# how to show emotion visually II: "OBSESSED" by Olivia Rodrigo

Hey friends, today we're going to look at Obsessed by Olivia Rodrigo and how it shows emotion through the visuals very well.
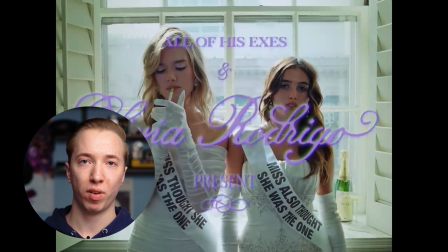So let's get into it. So right off the bat with the title graphic they show this shot with the women wearing the sashes. So you kind of get what the theme's going on where they have you know the trauma that these people still have they're wearing as the sash.
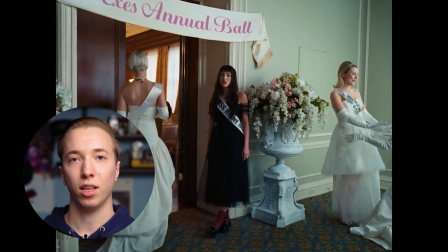Then we get more context with this next shot where they cut to Olivia outside the ballroom and you can see that it's the ex's
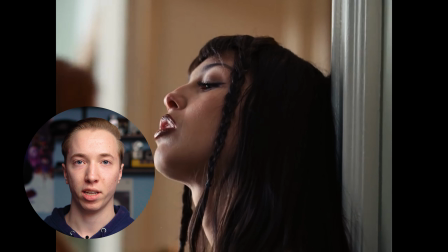annual ball or whatever and so you kind of get the idea that oh this is all like you know people still dealing with stuff from past relationships and so
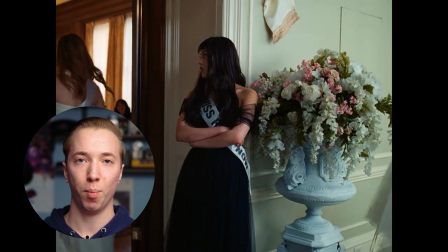they're wearing that as the sash so I feel like they just do a good job getting right into it and kind of establishing
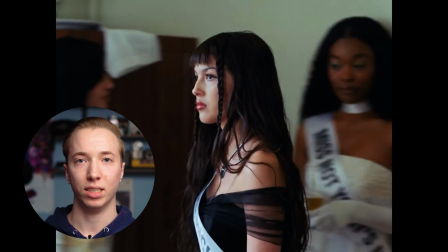what you know all this sash is and you know kind of the theme of the song is going to be.
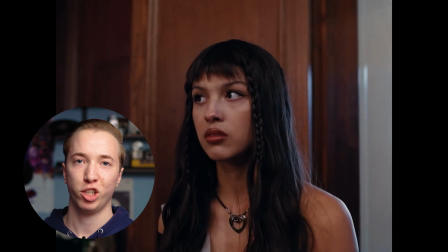One shot I really like is when Olivia's walking through the ballroom and show these shots of like this one girl crying these other girls are laughing
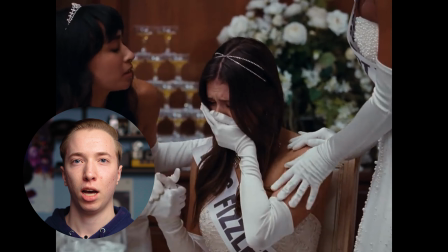and Olivia's just kind of confused so I feel like that just kind of helps show that she's kind of not in the same position throughout you know
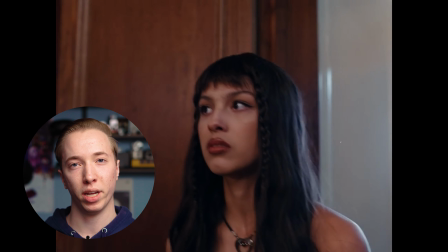she kind of has the black dress whereas all the other girls have white And so it kind of just feels like, oh, something's a little different with her.
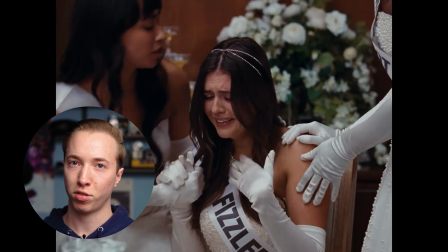Maybe she's, you know, already moved on a little bit from the past relationships. I feel like that's a great way just to show that with this shot here.
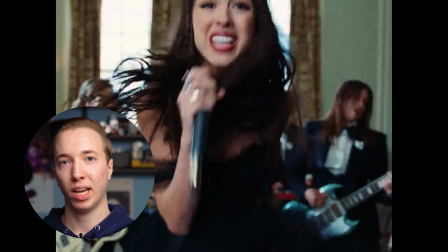And I really like how they edit this hook where they go to a tight shot first. And so you don't know what the location is.
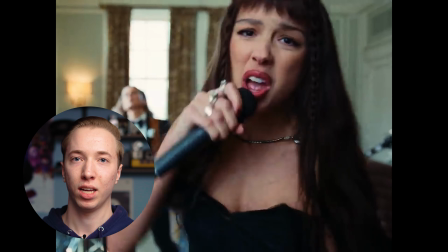And then kind of do a reveal for the next shot to show they're just in this separate room with the band. I feel like it just works really well, especially if this hook has so much emotion in it.
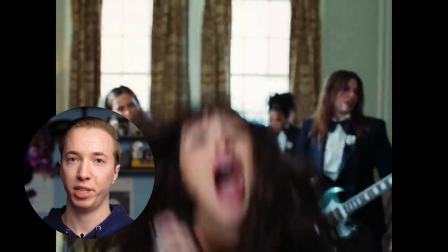I feel like to do a different location works really well. We're able to just get more dialed into the emotion with the performance.
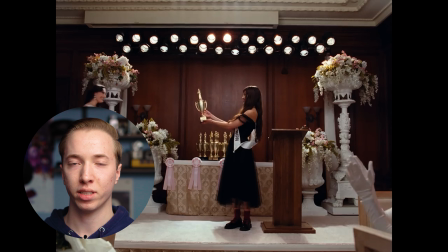And I like this shot with her handing out the trophies. Works especially well with the life of every party trophy.
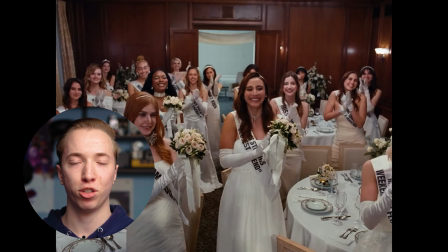I feel like that ties in with the lyrics as well. I feel there's some more potential there but I do like the idea and the concept.
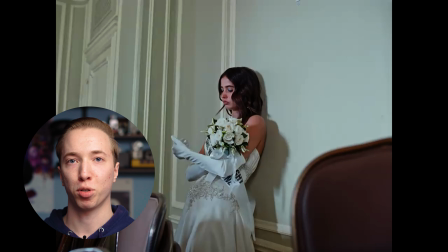I feel like worked really well. And another thing I like with these shots for the hook is how they have the progression with these two girls that are just kind of in the room listening to the music.
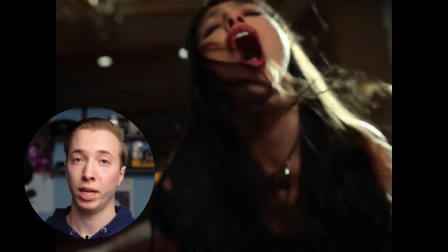They're kind of just interested at first in that first course and the second one they're kind of vibing with the song a little bit more.
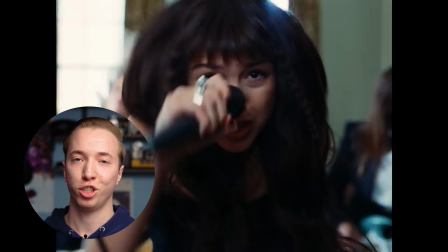I feel it's just kind of a nice little detail to show just kind of the progression to the song.
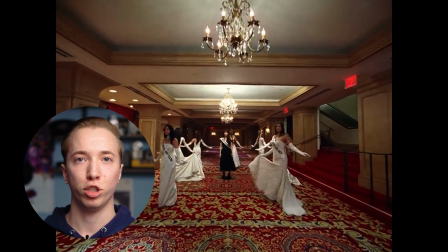And then one shot that I feel like could maybe be explained or you know showcased a little bit more is Olivia goes into like this
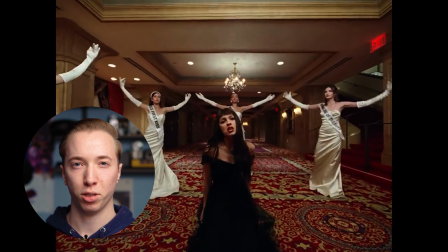circle of girls all in white and she's wearing black and they're kind of doing like a little dance and then she takes her sash off and they do
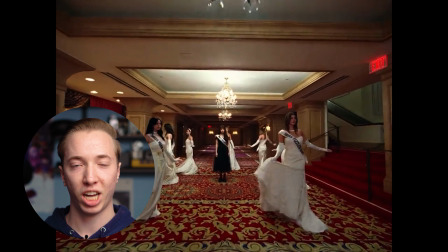a great job of cutting to these other like emotional shots for just different parts of the lyrics.
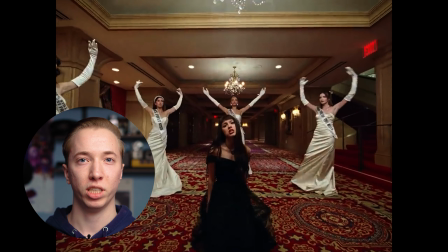I feel like it just wasn't explained very well where it's like oh she removing the sash because she's moved on.
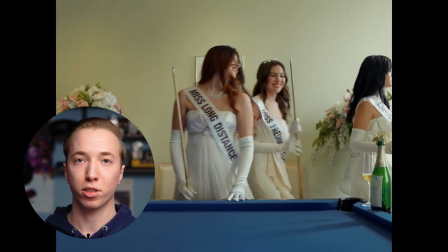I feel like it just could have been explained a little bit better but it is a cool shot for sure and I like this ending little shot
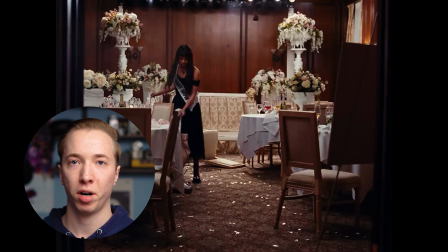they have here for like the credits where Olivia's vacuuming up the party I just feel like it's a good little thing to just add in at
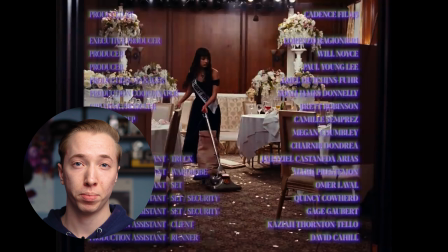the end to just make it funny they use it for promo clips and it's like oh it's just a nice little thing to kind of give a hint
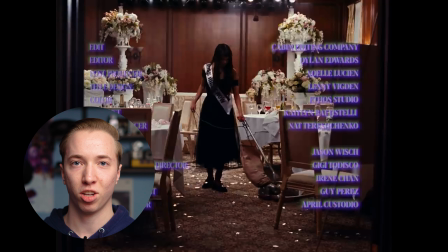of what the location is but or like that just to end the song one thing I feel like they could have done better throughout just incorporate more stuff with the lyrics I feel like they had a lot of great lyrics they could have tied in with where it's like oh talented great with kids all these different things looking at the photos it could have incorporated more of like a story aspect maybe with Olivia and like another girl with a boy or something I know you know the whole conflict has kind of been you know done talked about a lot and shown a lot in other videos that she's done I feel like you know you could have done something like that where it's more a story of her stalking this girl that's with her ex or whatever but I understand that but I still feel like they could have done more of the stashes to show you know a girl looking at photos and crying or something or looking at the movies they have all these lines that I feel like could have been you know showcased a little bit more visually or you know just with the sashes trying to show more of you know what the meaning of the sashes is I know it's a great little easter egg for people to look through and look at all the sashes I feel like you know her performance is really good I feel like they just need to work on maybe that story element a little bit more aside from just the ex's annual ball thing but I already liked this video so let me know in the comments you got another one you want me to react to that's it for this one peace